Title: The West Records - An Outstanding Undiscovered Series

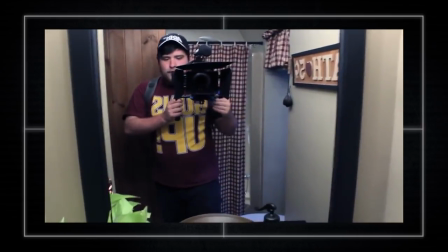We also gain insight into why this camera is being used and why our character has it through the simplest and yet smartest method of delivery possible.
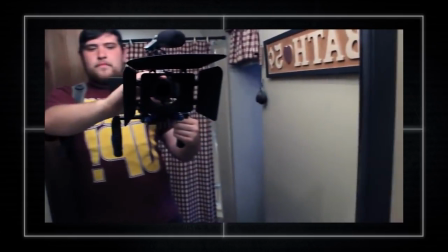Randall, professional videographer. Boom! Oh yeah, that's nice as hell.
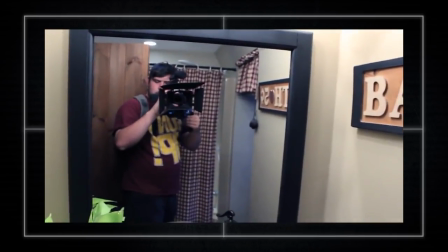It's a camera test by Randall, who has just bought the equipment in pursuit of being a professional videographer.
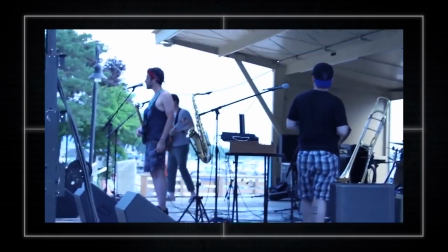It appears he gets more test footage or even a first freelancing job judging by the next clips we catch.
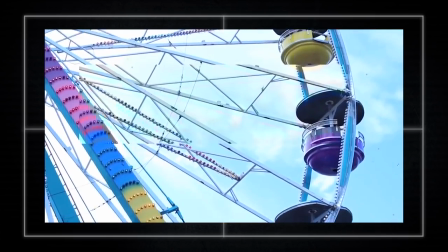Then we roll right into an establishing scene that gets so much right in so little time.
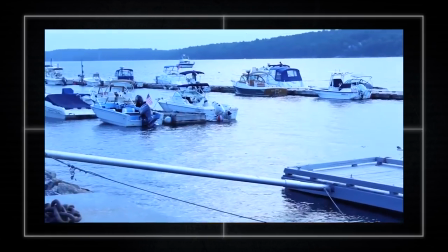Every good thing I can start to say about this series can be seen in just this short clip.
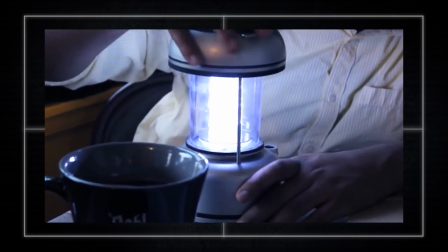Is that rechargeable or does it take batteries? This takes batteries, son.
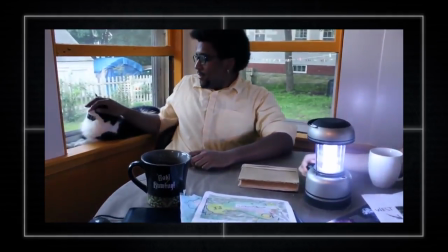Which means that we shouldn't waste them. Oh yeah? Yeah. Shouldn't waste them?
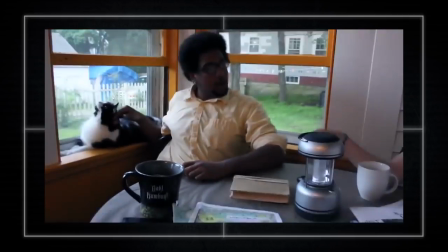Yeah, so is there any questions that you have for us now that we're all three in the same room?
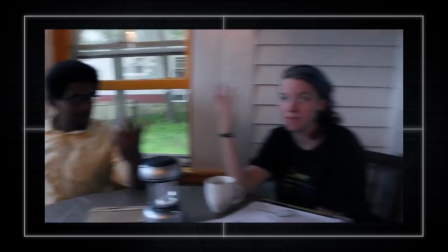I know you and I have been getting acquainted, but this is Emma. What's up? Hi, Randall.
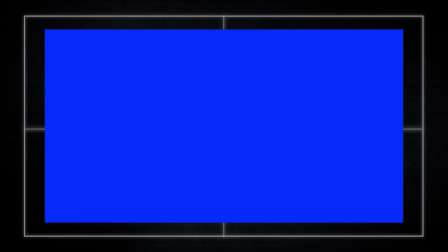She's my co-journalist, part of my adventure crew, which is now three of us.
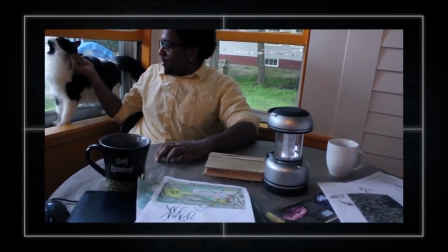Now, I know you mentioned before that the whole thing's on West,
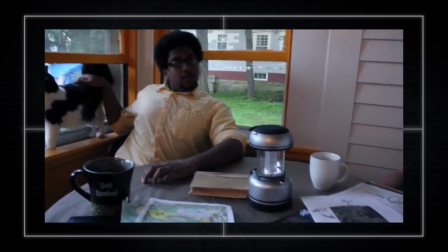but you never mentioned why we're going in there? I mean, that's why we're going in there.
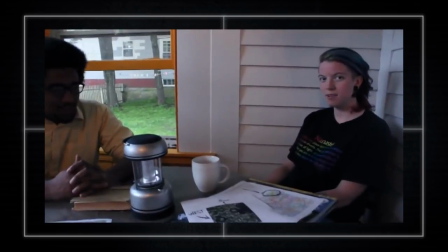Nobody knows why. Yeah, nobody knows why I shut down, where all those people went. Wait, what people?
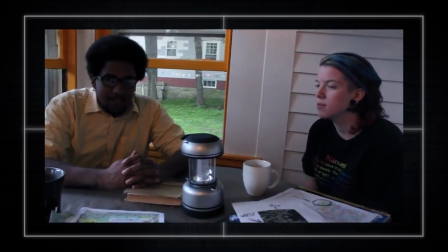There were people. 3,000 people. I thought I was 3,000 people. I thought I was 3,000 people. How?
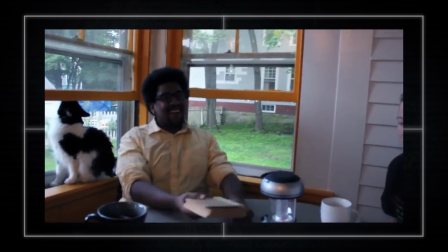We don't know. No, no, no. I mean, no, no, no. Not how the 3,000 people. How are we going to get in there?
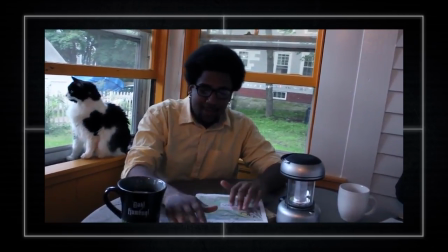Oh, okay. That's a question I can answer for you. It's locked down... Alright, so you see?
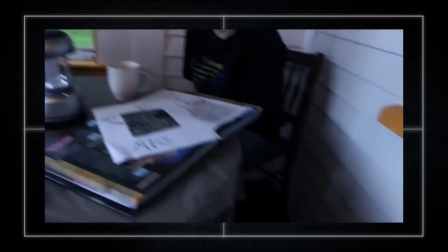You said it's locked down super tight. It is locked down super tight, but I found that there is an unfenced area that cuts into woods.
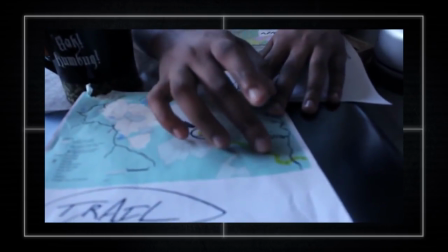Uh-huh.
Where do I even begin? Do we start with the natural acting and actor chemistry? the legitimate personality presentation,
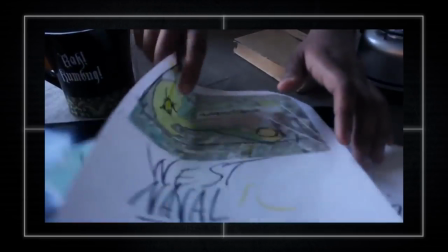the setup of the table and seemed to be believable, or how they got right into the point immediately after making you believe in the reality of the moment.
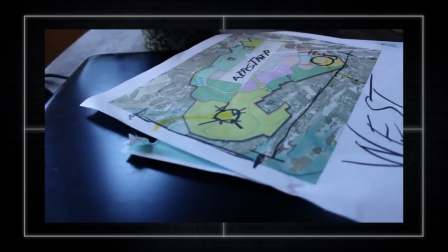These actors don't feel like actors.
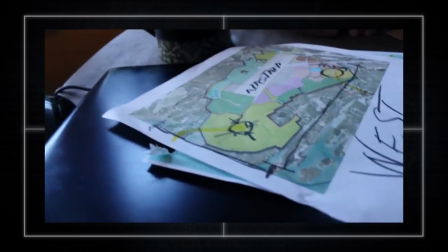They feel exactly the way they're portraying themselves, as a couple of people who want to perform this small video project who hired this freelancer Randall to come and help them out.
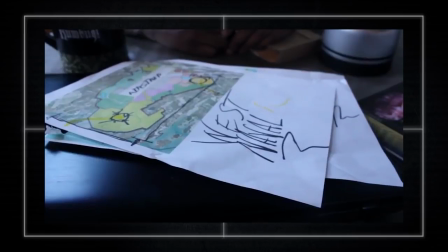This scene could have gone so many ways, most of them with inclinations by new writers to have one of these characters just spelling everything out for the audience.
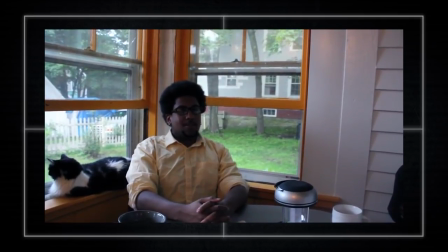We don't have that. Instead, we have what feels like a very natural first meeting between these people,
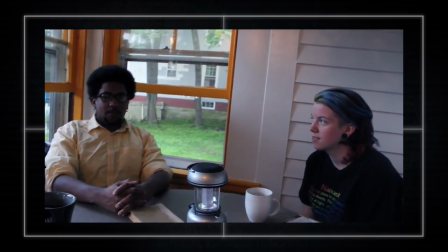and the actors have personality and presence, and their styles inform the way they present information to our freelancer Randall.
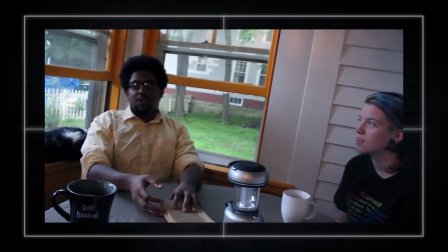So often, when it comes to bland writing in general,
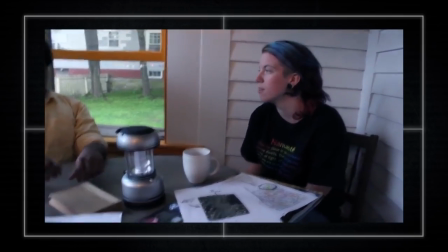a character who is the audience representative will have a more straightforward way of asking questions about things we need to know with a slight hint of characterization.
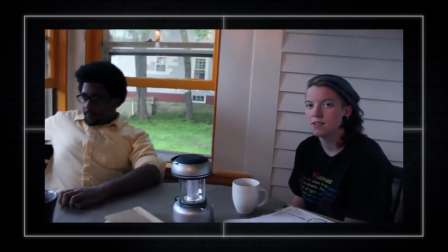Wise characters or those with information will then reply in the same way. we don't have that here.
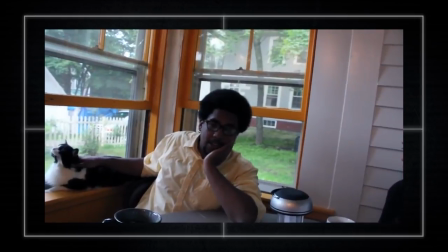The whole question and answer exchange is filtered so strongly through who these characters are that you can't sense the acting.
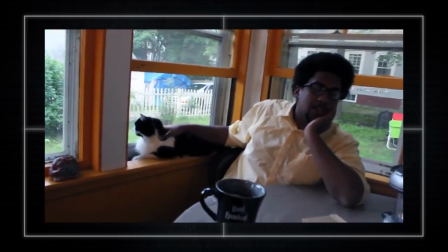This is the biggest breath of fresh air for the web series scene. It's reinvigorating to have this.
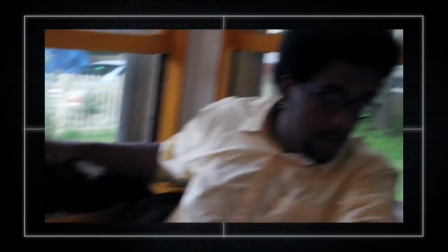If you want a very specific example of how good this is and what exactly I'm talking about, let's go to a specific piece in the first video log.
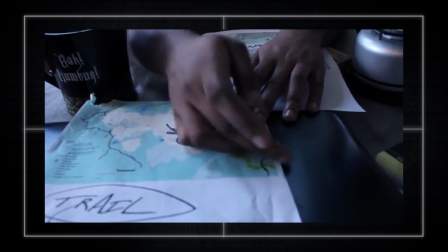Randall has just been informed they'll be trespassing on an abandoned military base.
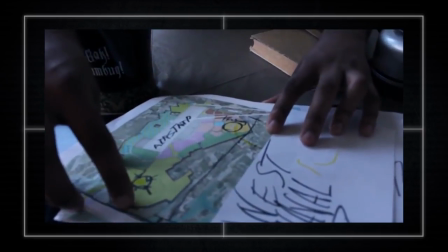The audience insert character, at this point, would be worried about getting in trouble and ask a question along the lines of, What happens if we get caught?
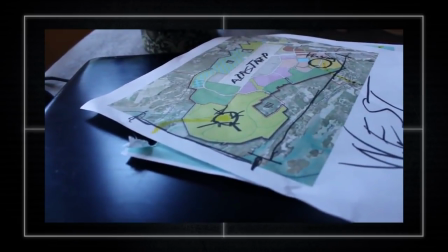Is this okay to do?
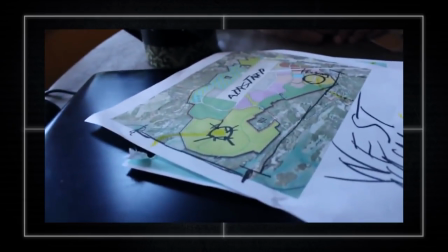Typically, an underwritten character would reply saying something like, We won't get caught, or It's not exactly legal, but we're being careful.
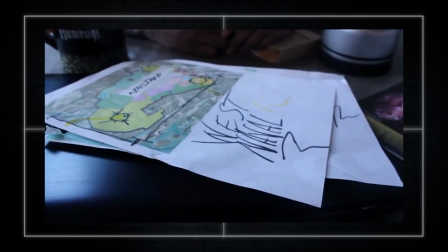Watch how they handle it instead, with the question and the reply.
Now, legality issues, I know I brought it up before.
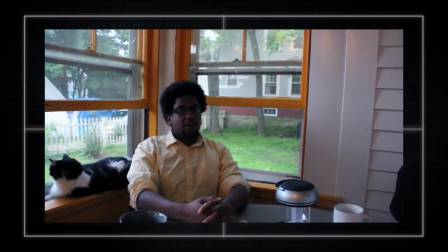I'm willing to do a lot to get a story.
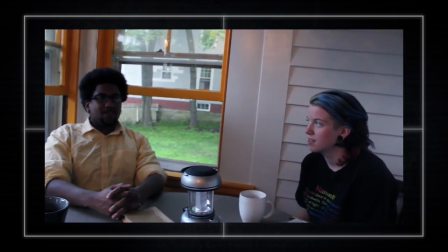I mean all the best stories, you always have to bend the rules a little bit.
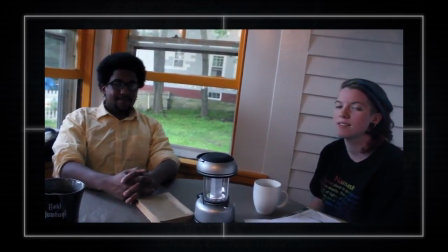Exactly. Yeah. Exactly.